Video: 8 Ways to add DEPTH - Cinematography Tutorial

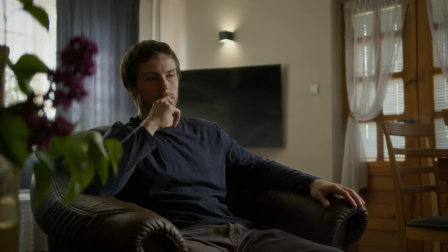(0:00)
Hi guys, today I want to share with you 8 methods for adding an illusion of depth. So if you don't want your images to look flat and two-dimensional, then let's get started.
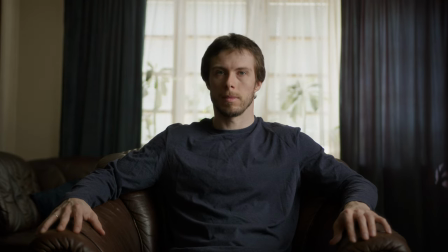(0:09)
One of the most important methods that can add depth to our image is lighting. With light and shadow, we make our image more three-dimensional.
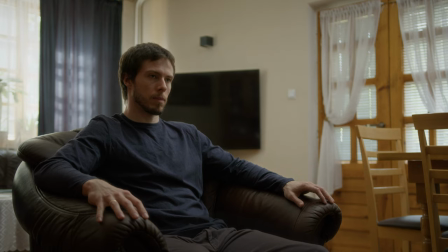(0:17)
To add more depth, we have to create layers of light and dark. We can choose how much contrast we are adding depending on the genre we are shooting.
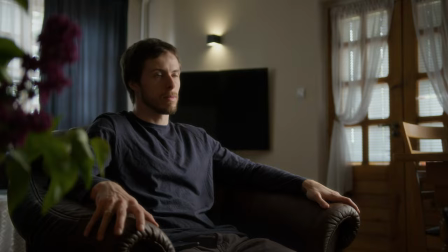(0:24)
But without shaping the light at all, our image ends up being flat.
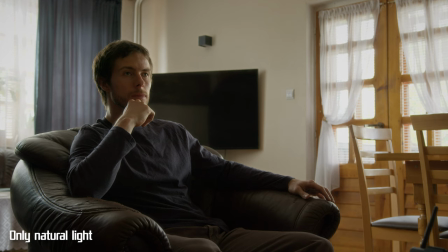(0:28)
If you can't shape your scene by adding lighting fixtures, you can find places and camera angles that can add more depth.
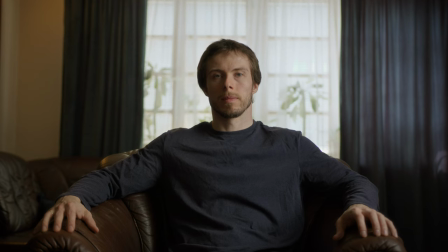(0:37)
Next method that comes with lighting is color contrast, but you can also add it with production design, by choosing how the location looks and with specific outfits for your characters.
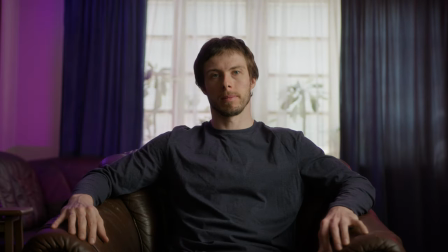(0:45)
Changing color temperature or adding RGB lights can separate different layers of our image even more.
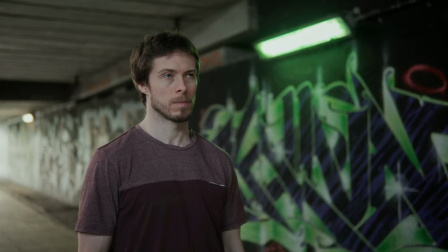(0:51)
Just if you are shooting something like narrative films, I would advise to motivate that choice, but that's just a personal preference.
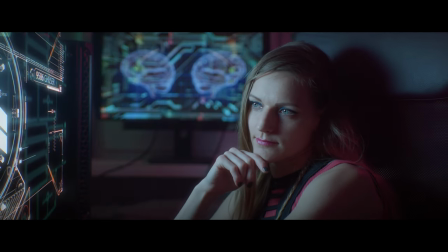(0:57)
You can make very stylized looks if you like. Cinema police will not stop you.
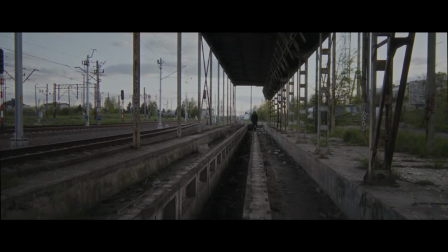(1:05)
Next method is perspective. It will be the most effective especially on wider shots.
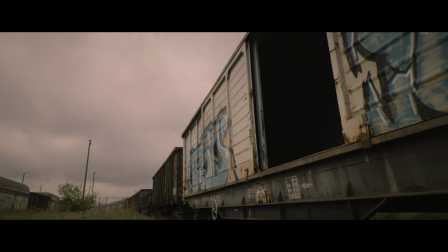(1:10)
But not only. Try to look for leading lines and use them to your advantage. You can enhance the effect and add dynamism by making low or high angles with your camera.
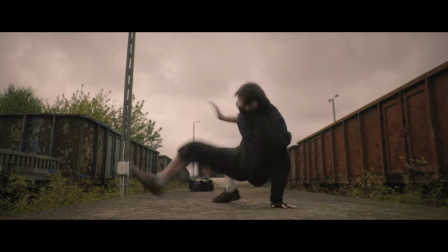(1:19)
Same with focal length. With wide-angle lenses you can achieve more dynamic lines. But it also had to fit the project you are working on.
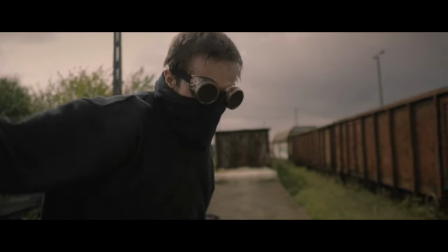(1:25)
Sometimes you don't want too much distortion.
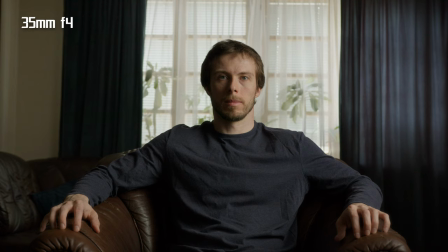(1:30)
Shallow the full field is probably the most popular and very often overused method to add depth.
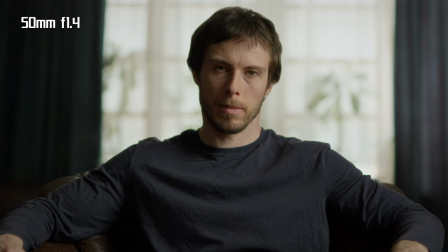(1:35)
But it's still a great way to separate your subject from the background. I love shallow the full field myself.
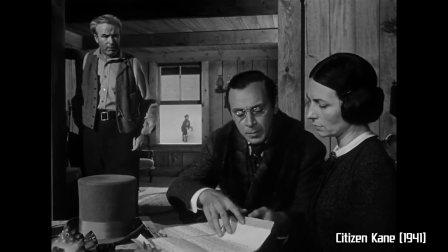(1:40)
Just try to not overdo it. Sometimes it is better to stop down the lens. Too much of this effect can make your image look amateur, so be careful of that.
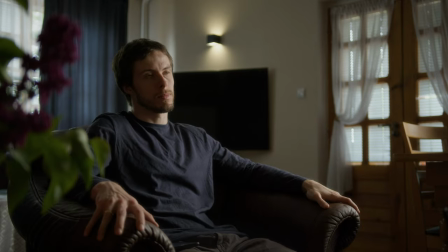(1:50)
Adding more layers in the background and foreground is one of the best way to add depth. and if we combine it with layers of light, it makes our image much more appealing.
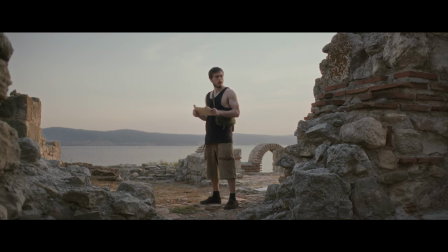(1:59)
Even if you are shooting in the environment, when you can't change what's on location, you can always find something which will act like layers.
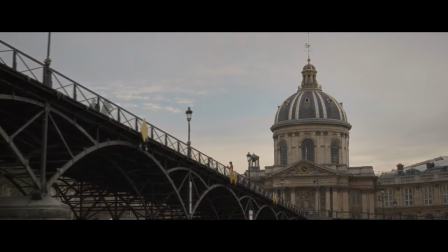(2:09)
Now when we have layers of background and foreground objects, we can add movement and create a parallax effect to create even more depth.
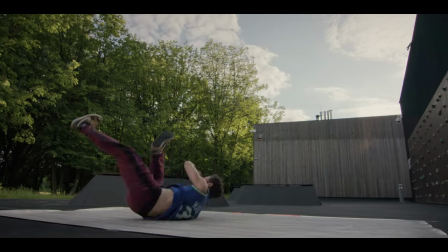(2:17)
And just like everything else, don't go crazy with movement. Make sure that it makes sense in your project.
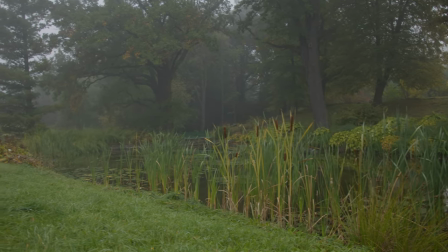(2:24)
Another method is the atmosphere, which can occur in weather, through fog or even rain.
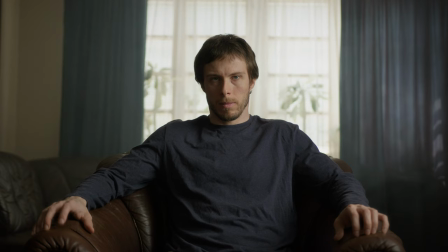(2:29)
But it can also be created by things like fog machines. Atmosphere reduces contrast in the background, so the foreground objects are popping out more.
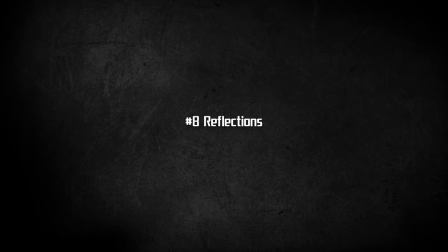(2:37)
If used well, it can make the image look really nice. Reflections work well, especially when your set feels empty or small.
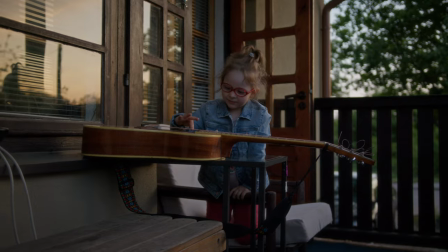(2:46)
It can extend what is visible in the frame. You can look for reflective surfaces like mirrors, windows, etc.
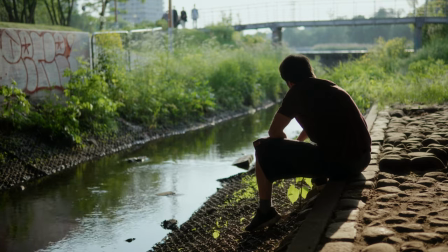(2:52)
But water can also add a lot of texture. For example, wet floor after rain can look really nice.
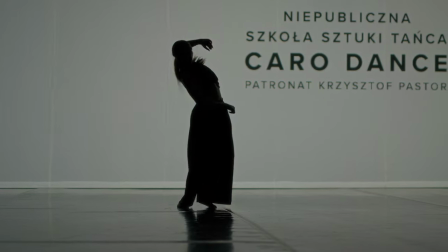(2:57)
You can even wet the floor on set yourself, if it fits the scene. Some floors also have reflections to some degree, which is also adding depth to the image.
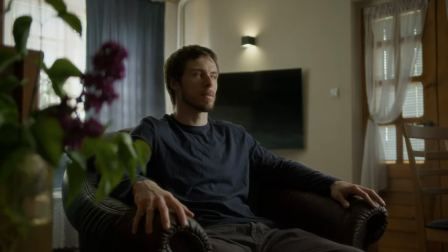(3:07)
So of course the more of these methods you use, the more depth you can add. But just remember that everything needs to fit the story you want to tell, and to the mood you want to convey, so choose them wisely.
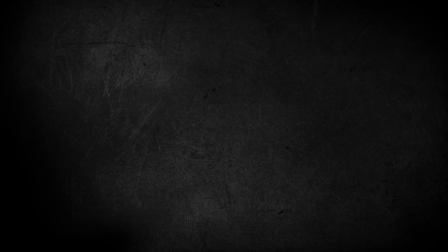(3:17)
That's all I got for you today, let me know in the comments if this video was helpful for you and if you want to see more. Don't forget to like, subscribe and see you next time!